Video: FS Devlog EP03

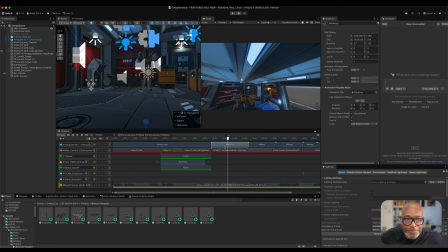(4:09)
So I use this wobbling animation from Mixamo. Okay, and then added another animation. I slowed it down a bit. You can see here, this is at half speed. So the character kind of walked forward quite slowly, a bit of a ponderous walk.
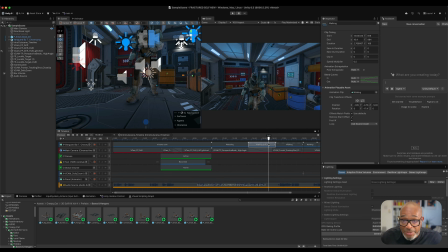(4:25)
Apparently it's called a brutal walk. That's the name of the animation in Mixamo. Again, that's what I added to the character. And then that moves on here. So having a look at the cameras again. So this camera is FP camera drift. And you can see I've got the Unity AI assistant.
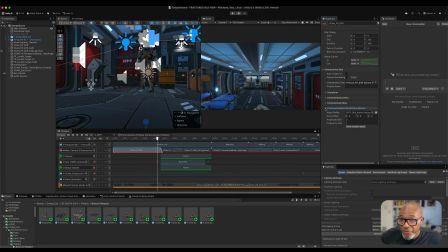(4:43)
And what it helped me do here, for the camera drift, I added a noise profile, and it helped me generate the script for that. So it's like a first person noise profile. Then I played around with the amplitude and the frequency to get the kind of drift.
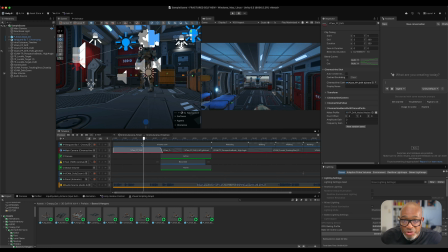(4:58)
You can see here you know, there's some kind of drift. So when I'm scrubbing through the timeline, it's hard to see it. But if I play, Operative. Respond. you can see the slight camera drift, and that is coming from here, the multi-channel.
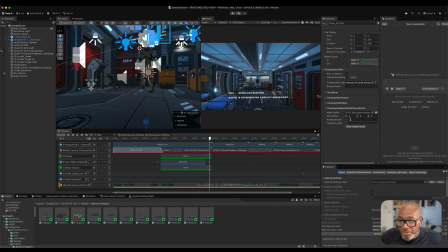(5:17) Operative.
That's coming here from the multi-channel purling noise. So that's added there. And also, so that's similar stuff here. This glitched one here is, you can see I've upped the amplitude and upped the frequency to give it more of a glitch.
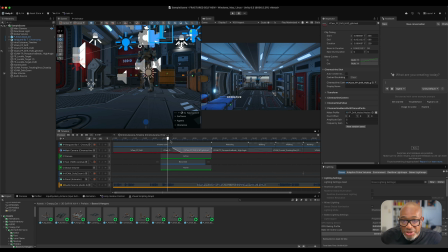(5:36)
And with the text, you can see you've got a bit of in-camera kind of text, so that it's well spaced, so it moves with the camera. So what I've done here, if I go to this camera here, if I can find it, it's the FP camera drift here.
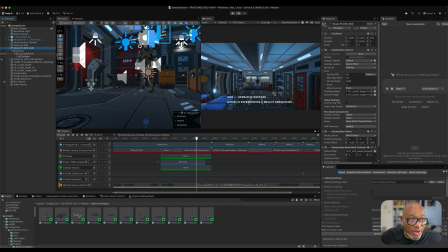(5:54)
If I open that down, I've added a canvas to that. And again, what I'd use the Unity AI assistant to do was to help me build like a scroll view that scrolled from left to right. And it generated a script for me to do that.
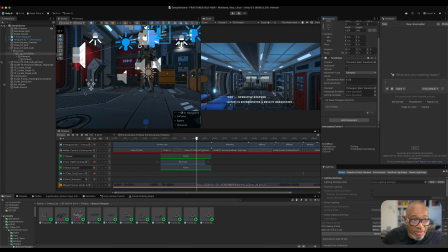(6:13)
And you can see here, that's the actual scroll view there. If I go to viewport and the content, I've got the text. Got the text all there, so all the different things about the anomalies and all a bit of info about the log scroll view.
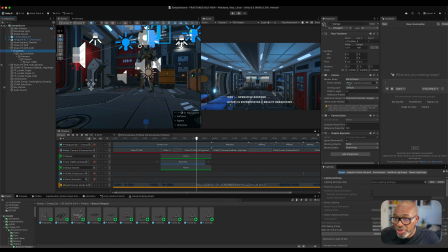(6:31)
And that's just a general canvas. You can see world space and the Cinemachine main camera. Okay, so that's how I set that up. And then moving on, I had a bit of a global volume here.
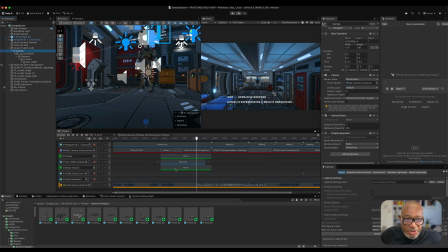(6:45)
So I added a global volume for some actual, I think, film grain. You had to put a film grain to try and make it a bit glitchy. And I thought I'll just turn it on and turn it off here. So I use the Cinemachine activation track. So here it's activated and here it's not activated.
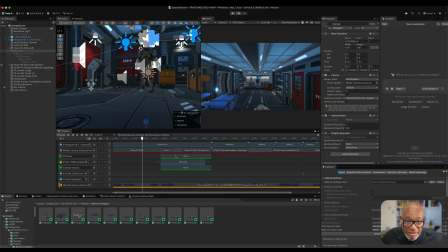(7:02)
It's the same with the text. With the canvas, it's activated here. We can see obviously the green line is activated and here it's not. Okay, so that's what I did there with the canvas.
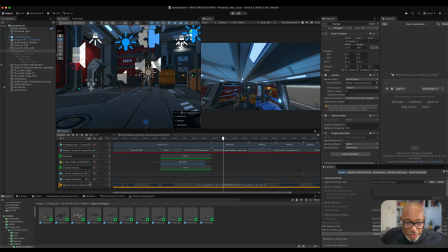(7:17)
And also of a bit here, I've got a panel. And when it fades to, I'll move on a bit. When it fades to black, if I head down here, when it fades to black, you can see here it fades to black. What I've done, I've put in a panel, just like a canvas panel. And here I've keyframed.
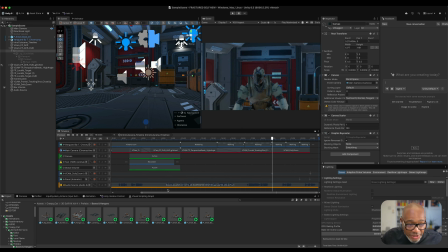(7:35)
So here, from here, this keyframe, I've set that, if I need to find the panel, which will be somewhere in one of the canvases. So I need to find that. It's somewhere in one of these here.
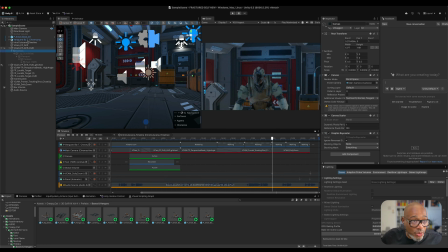(7:55)
But what I did anyway, I'm not sure what one camera I've stuck it into. It might be this one. But anyway, what I did, I keyframed it.
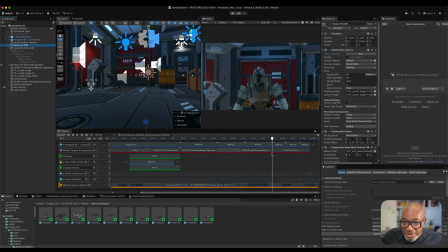(8:07)
So the first keyframe starts here. I went to record, I keyframed it and had the alpha on 0.